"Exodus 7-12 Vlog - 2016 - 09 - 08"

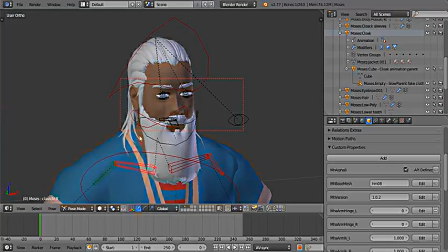(4:19)
Rigging is not my strong suit, but I am very satisfied with this.
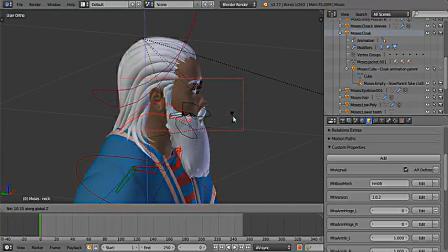(4:24)
I mean, look at that. There specifically, I did not white paint the color over here, color area.
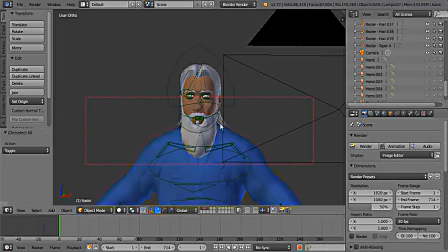(4:36)
Now let me quickly show you Aaron, and this is Aaron.
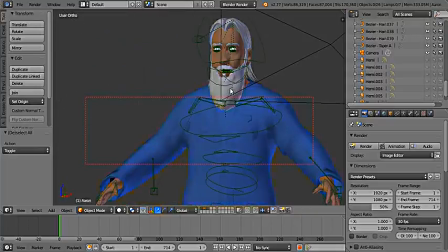(4:41)
Looks awesome. But before I show you him rendered, I want to show you how he progressed.
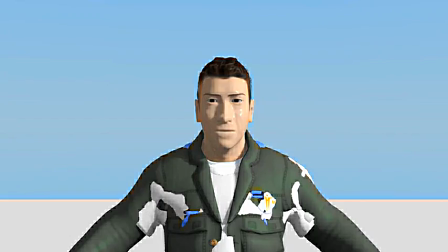(4:48)
Now I only have a few frames for Aaron because I didn't focus on very specific features or whatever the case might be. I just wanted him to look similar to Moses, and I wanted him to look like he could be his brother.
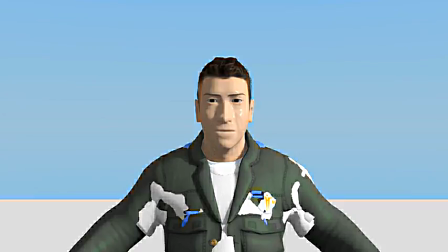(5:01)
Because he was his brother, it's very difficult to make sure that people look alike enough without making them look exactly the same. This is the direct import after Make Human.
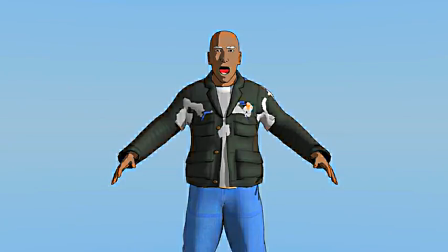(5:12)
This is him receiving the skin tone and some basic materials, of course the eyes as well. Quite a bit of a shocked experience over there because I just finished working on the mouth in this image.
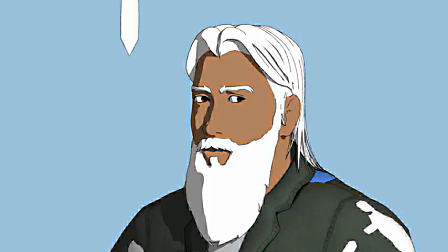(5:27)
This was after doing the hair. This was before I parented the hair properly and rigged it. You can see he still has the Make Human clothes, and at the top there to the left you can see one of the curved spikes for the hair.
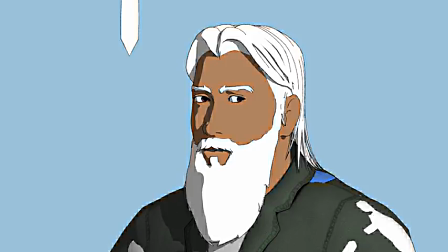(5:43)
On the inside of the hair, here at the front where is bangs. I think you can call them bangs. Anyway, so that area over there is a plane, and it goes all the way around the head. Not all the way around the head, but around the face, the border of the face,
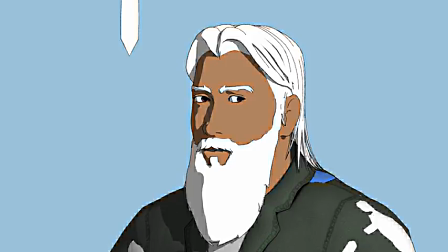(6:03)
and goes in behind the ear and a little bit into the hair so that there's no skin showing through the hair. I wanted his hair to look at least thick enough so that you can't see his scalp. In this image you can still see some scalp if you look through the gap,
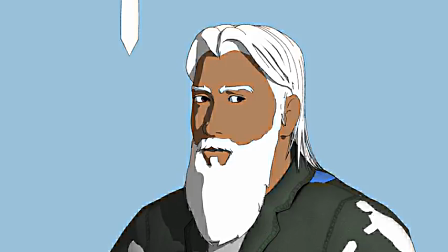(6:20)
but what I did was I made his scalp white where the hair is, which was a problem with the rigging initially because the hair would move away and you would see the white on the scalp. Looked terrible. This is after adding some sheen to his hair and his beard.
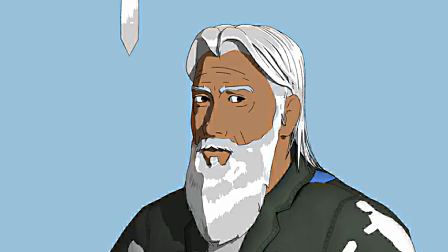(6:38)
What I want to show you is a problem with the hair. Because the hair is not unwrapped, which I think I should do in the future, the lines that you see right now on the hair look right, and it's great for a single frame.
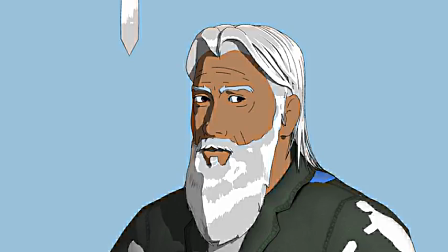(6:57)
But when you animate it, it looks weird. So let me show you what it looks like animated.
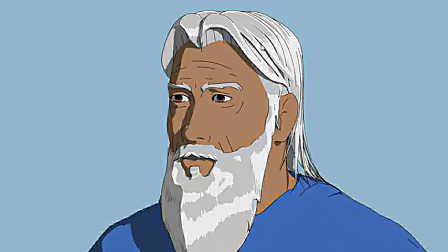(7:03)
Pay attention to the sheen on the hair. It looks almost like those programs that you would use to draw in between frames. It doesn't quite look right. So this is what it looks like.
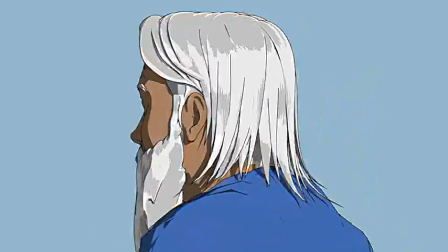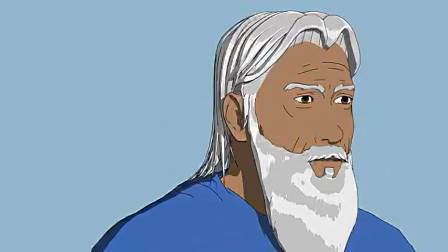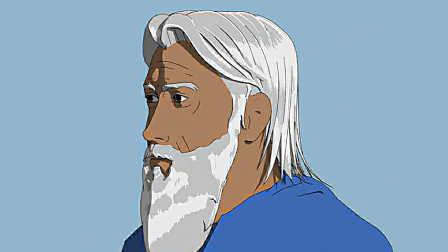(7:25)
Now the reason it looks like that is because I use reflection coordinates. Reflection coordinates, like the hairband, move with every instance of the shape's movement. So if your object rotates, your texture will look like it's rotating.
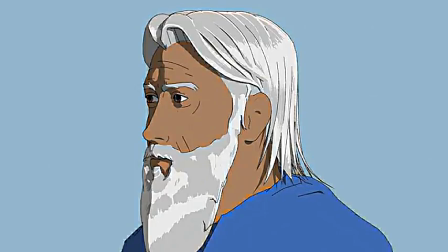(7:41)
Think of the reflection in a mirror. If you turn the mirror, the reflection will move in the opposite direction. So the texture, while it bends very nicely to the curves of the hair and it looks great and warps nice and all that kind of stuff, it looks weird when you play it.
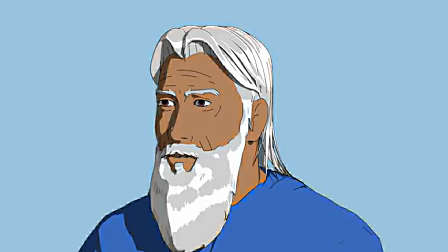(8:03)
Now this is one without the texture warping, which I personally think is not bad, but I would have preferred to have the proper warping like on the beard. But in order to do that, I would have to unwrap the hair. I'm probably going to have to do that through the curves.
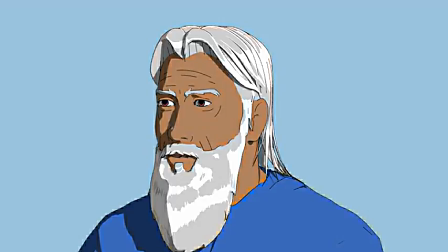(8:20)
I feel like I'm being shown that, so that will be probably an experiment for not Farrah. Farrah is usually bold.